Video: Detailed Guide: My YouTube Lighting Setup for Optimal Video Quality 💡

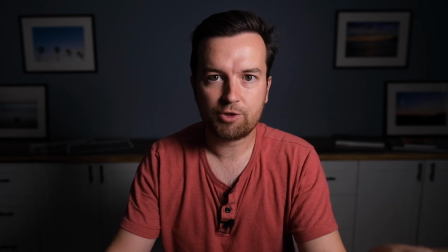So now you can see though from the first natural light setup to the one light setup how different this looks.
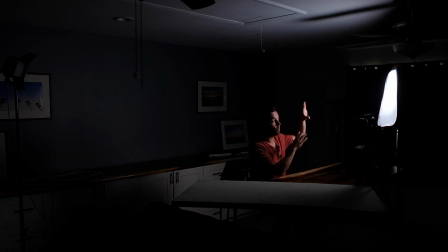And I think bringing that light as close as possible with some of that diffusion on gives it this sort of very cool vibe with the background falling back into darkness.
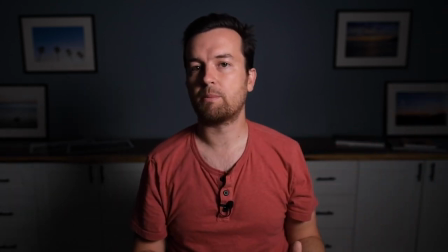And you get that by putting this light as close as possible and as low as possible.
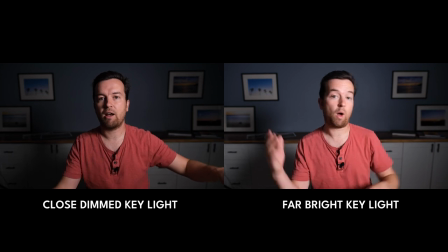If I had this back further and brighter, the background is going to be brighter as well.
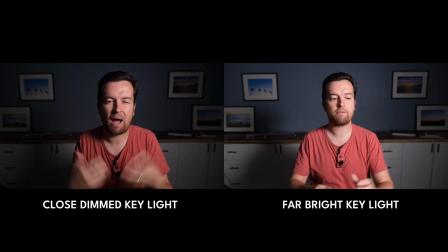So if you want that dark background kind of look,
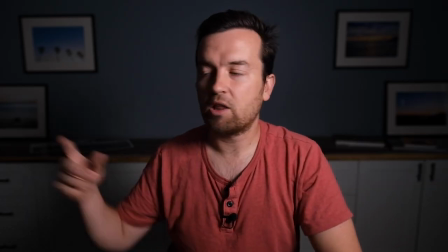bring it up close just like this now let me add my backlight now this backlight was a little bit of an
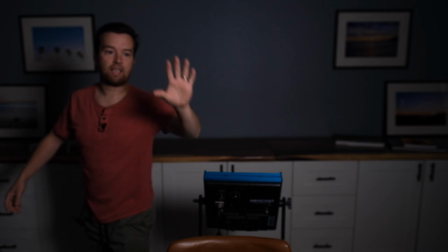issue because this camera is very wide so
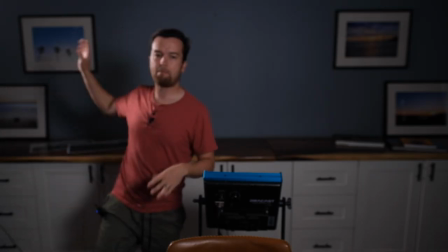I had to move that backlight pretty far away so we're going to see what
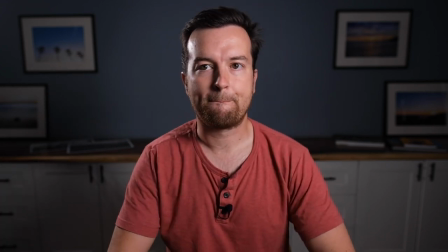it looks like right here so you can see on
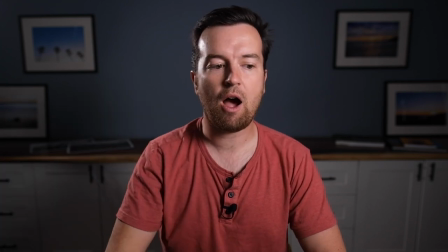this side of my face and on my back how it sort of lights me up
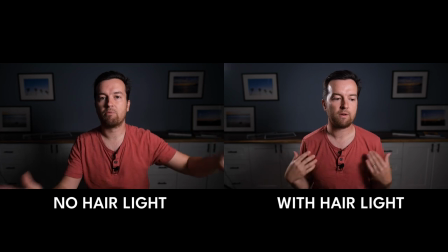and it gives me a little bit more definition from the background now i
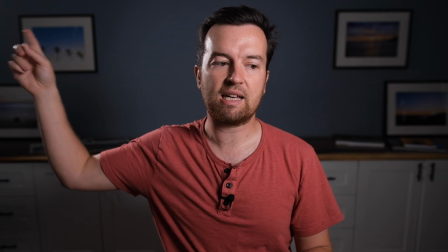think it's a little bit bright i can also see it sort of shining in the top corner of this
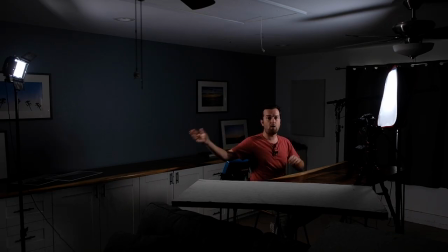video frame ideally i want it to be positioned opposite from what my
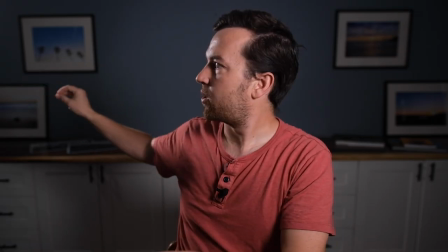key light is in a perfect world i would have it closer or
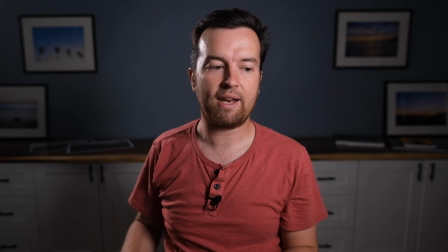up higher and if i wasn't using using a wide angle lens i would be able to get away with that so we're having to deal with the elements of our
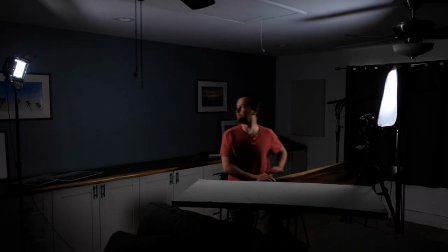situation but that's fine we're working with it so
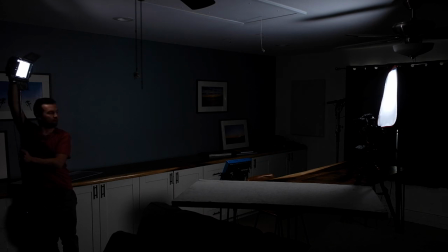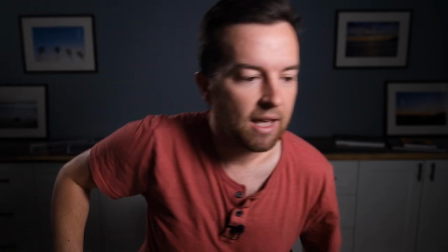I'm just dimming it down because it doesn't have to be so bright it's just still a little bit of definition
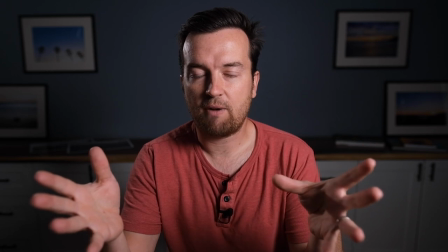now I want to show you what it would look like compared to this shot right here where you can see some light on this side of my face which I'm not a huge
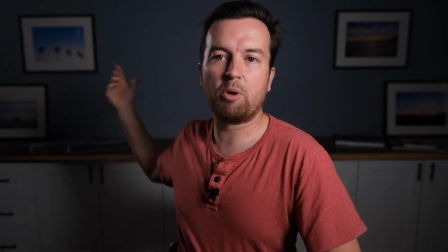fan of if I'm just going let me just put it right behind me and show you what that looks like.
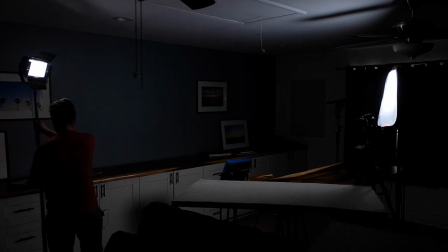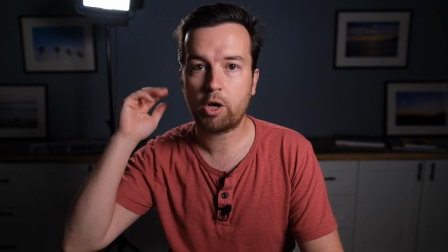So this is a more ideal look with this hair light behind me.
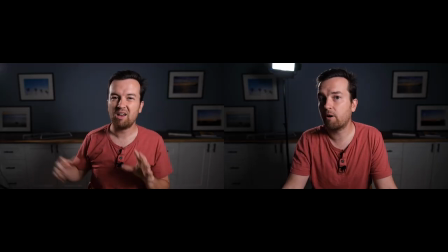Obviously you see that light stand and if you're going for a shot where you want to see the light stand that's perfectly fine.
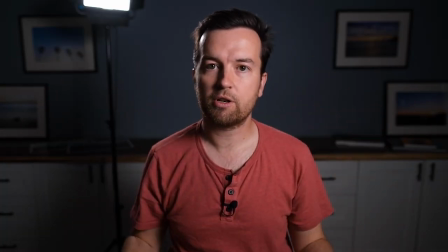If I was using a more telephoto lens and the shot was a little bit closer up I would be able to get away with something like this where you wouldn't see the stand.
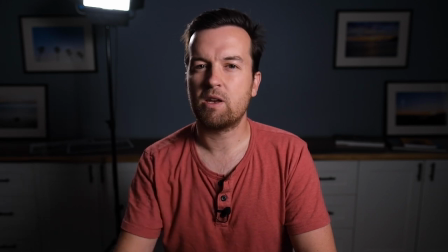And I like that a lot better than having that light on this side of my face which can sometimes be a little bit awkward or shiny.
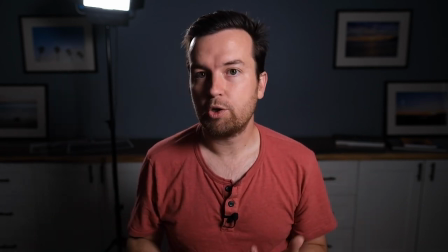So just things you have to deal with. If I'm going to use the wide angle lens, I'm going to have to push this out of the frame.
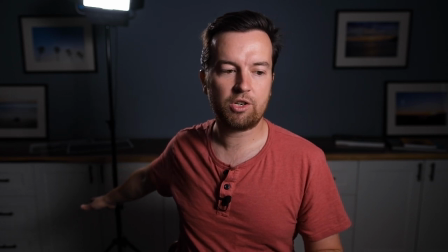Another option is to try to come from down low and I can try to do that from over right behind me and maybe I'll try that.
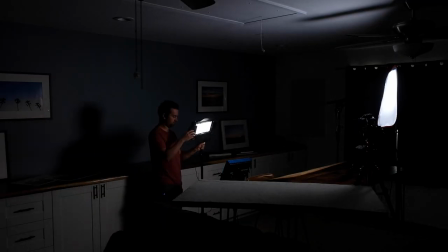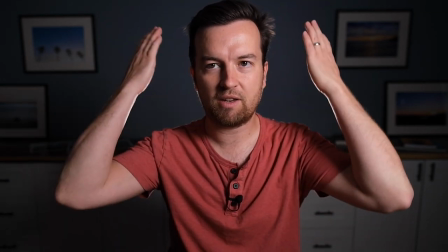So now I have it directly behind me and it sort of gives us a little bit of separation behind.
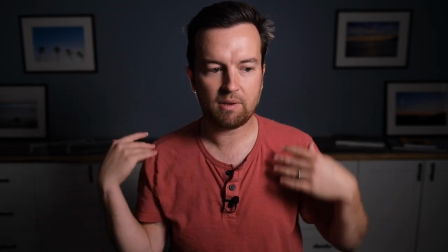It has some light behind on my shoulders,
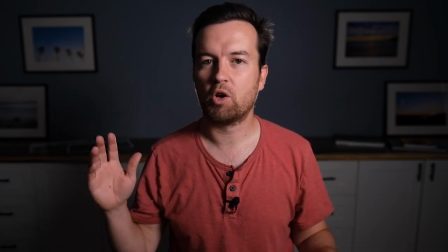but it kind of looks like one of those like crime scene sort of videos Where it's got this direct up light coming from behind me,
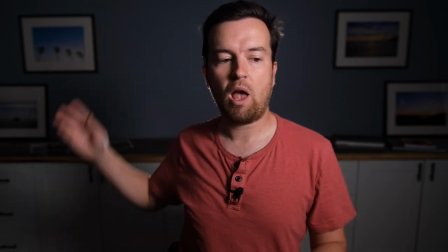and I'm not a huge fan of that look So I'm gonna put it back over there
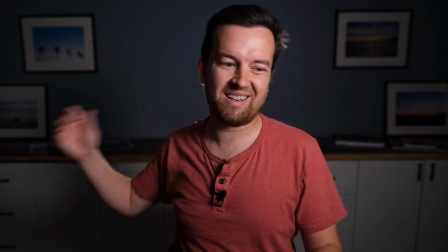Off-screen and see what we can do to minimize the light on this side of my face
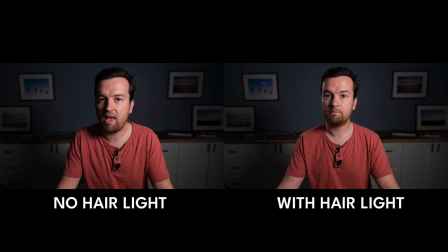Now let me show you what it looks like with it on and off Both are great options, and sometimes I would prefer just this, but you can see with it on, it's going to give a little bit more definition to this side of my face,
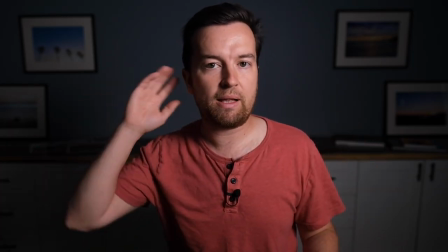which I'm okay with that balance, and then also the back of my head.
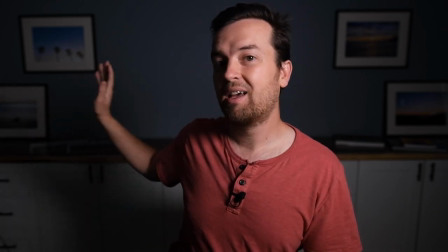One thing to note though is when I turn it on, can you see it in the reflection of my picture frames back there?
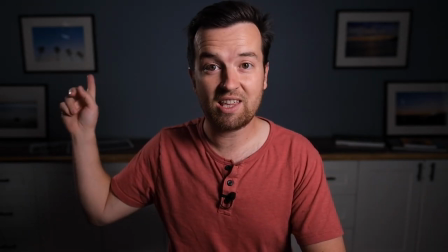You see it? You see that reflection back there?
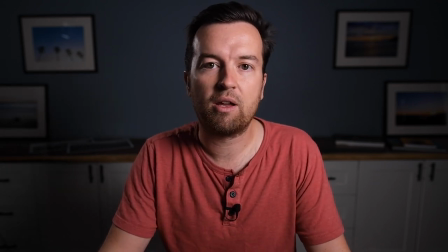It's not the end of the world, but it's just something else you have to think about if you're using lights and you have picture frames and glass in your video frame.
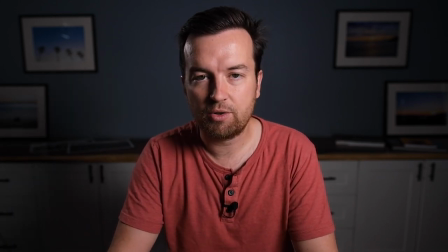pay attention to those light reflections.